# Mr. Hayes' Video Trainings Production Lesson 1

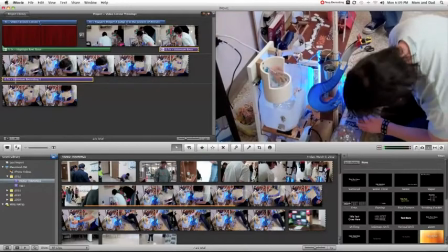(16:35)
Okay, so Sawyer is here at our science fair, and he's showing the judge his Rube Goldberg machine.
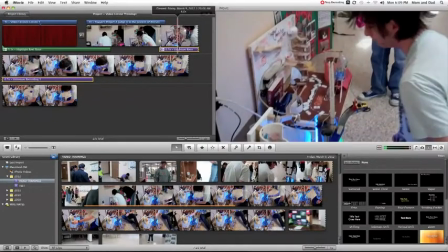(16:40)
And so there's lots of kind of cool things you can do with that. I'm going to actually just come back to audio, put it at 100%, and leave it there.
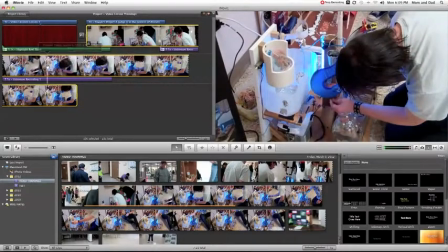(16:52)
Okay, so let's say that we're kind of done at this point.
Judge his Rube Goldberg machine, and kind of what was.
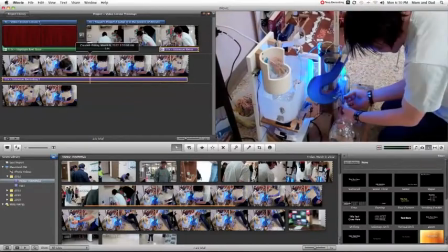(17:01)
Some of my voice clipped off when I did that, so I'm going to come back and re-drag it out.
What was put into place in regard to the way he developed his ideas.
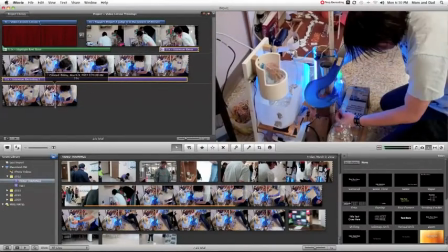(17:09)
Okay, what I want to do now is, after my voiceover, I want to come in with another segment of a clip.
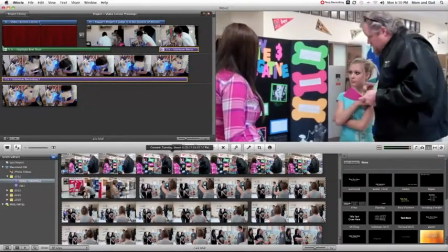(17:16)
So I'm going to come over here to another judge that's evaluating some girls in their project. And so I'm just going to grab a segment of that. And again, that yellow bar kind of shows me what I'm grabbing.
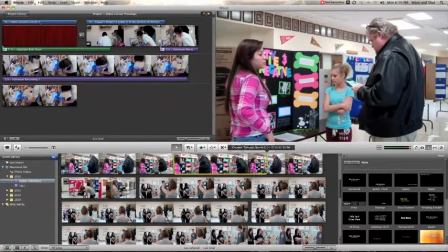(17:32)
I'm going to grab about 11 seconds. And I'm going to pull it up and just drop it right on the end of the Sawyer video.
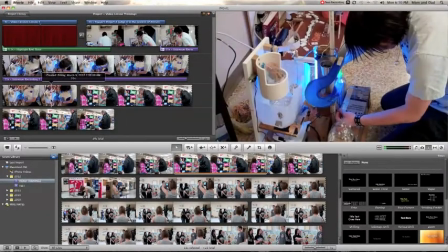(17:40)
And so if I watch it now, here's what's going to happen.
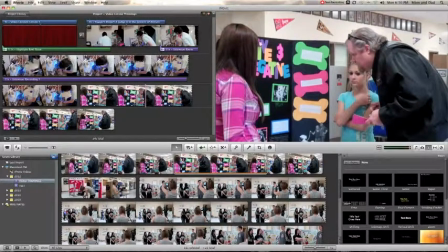(17:47)
Okay, it just immediately drops into the next video. So I want to put another transition in.
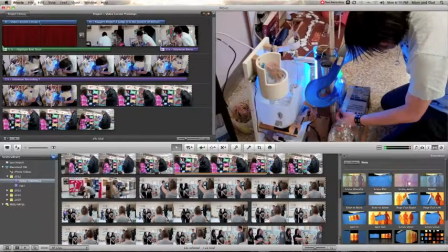(17:53)
So I'm going to go over here and let's do a cross zoom. And I'm going to drag it up here.
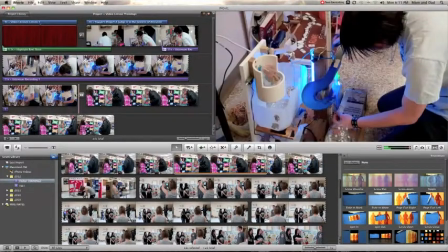(17:58)
I'm going to let it go. And as I look at it now,
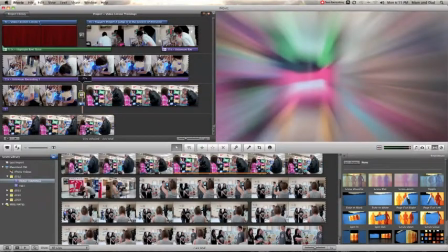(18:05)
now I want that to actually be a little longer again. So I'm going to actually go to 1 second also. I don't want it to default. Just, you know, at times I want to go this route.
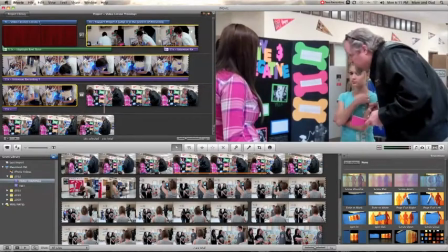(18:17)
So now I'll watch it again. That just allows a viewer to say, hey, something different is changing here. And what I want to do here is add a little music behind the video, because if you notice it's really silent when I play it.
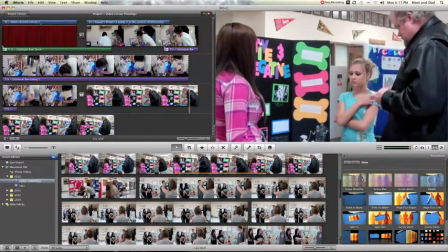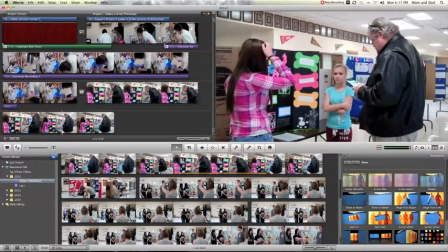(18:36)
You know, the judge is just watching these girls, and they're kind of, you can tell they're a little intimidated maybe by the judge being there looking at their stuff. You can notice there's no real interaction. So I want to actually take away some of that discomfort for the viewer.
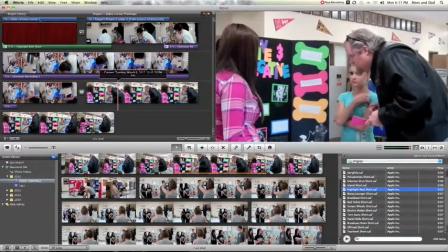(18:53)
So I want to add a little music behind that. And this video, if you remember, is 10 seconds long now because the transition took a little bit.
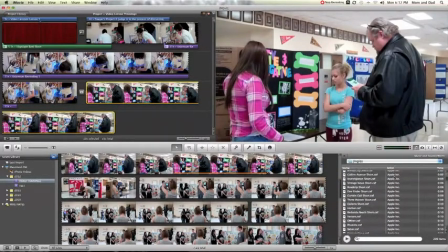(18:59)
So I'm going to try to find a little music that might work.
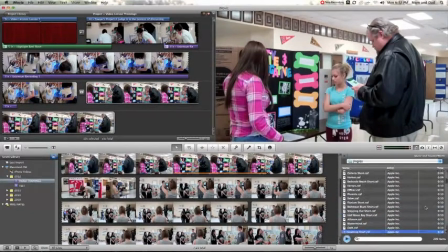Okay, I'm going to go with this one right here and just drag it to the beginning.
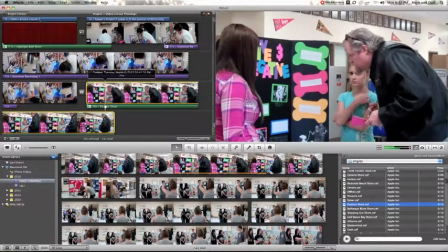(19:31)
Now one thing you'll notice is there's like a little anchor on the music, and so if I drag the music over with my hand a little bit, you'll notice the anchor stays on the clip itself, meaning that if I delete that clip, the music's going to go away. But I'll actually want that music to come in a little bit before that transition. So like right now if I play it.
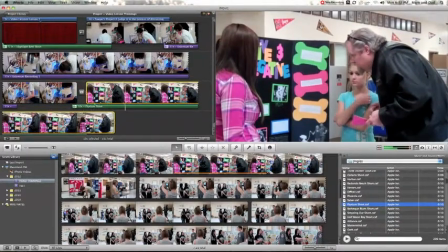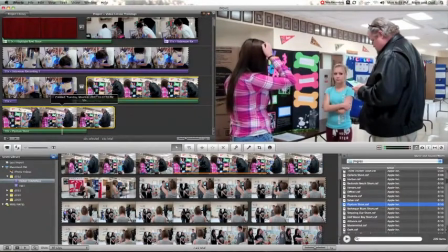(19:59)
Okay, and so that's going to go on for a little while. What I want to do now is I actually want to trim this clip a little bit because I have an idea in my mind.
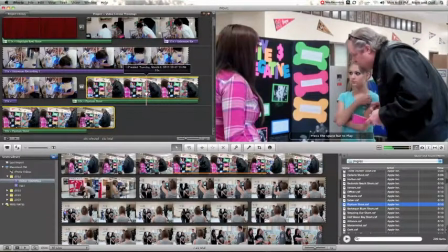(20:06)
I want to show judges and the interaction of the community and our science fair a little bit. So what I want to do is keep about, I don't know, about half this segment.
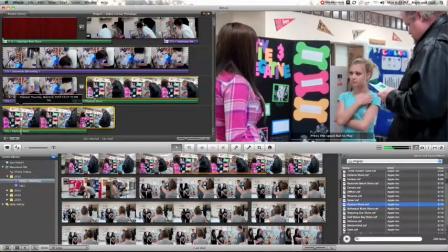(20:17)
I'm gonna right click or control click if you're on a Mac, and I'm going to split my clip.
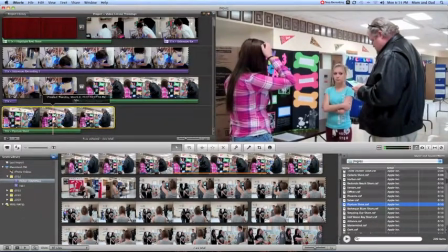(20:24)
What it does, it divides it now. If I click there, it's all yellow. If I click here, it's all yellow.
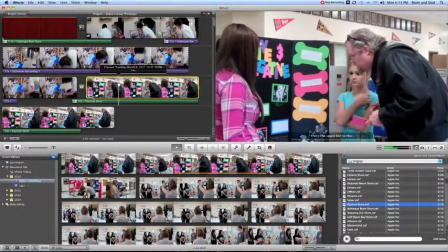(20:29)
But if you notice, my music was attached to my first portion of the clip. So I can delete the second portion.
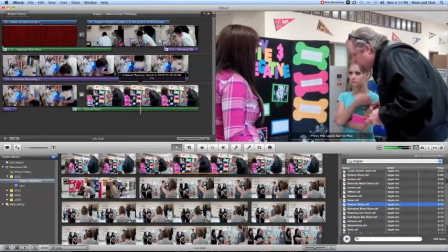(20:36)
And if you notice, the green bar for my music trimmed off to that point.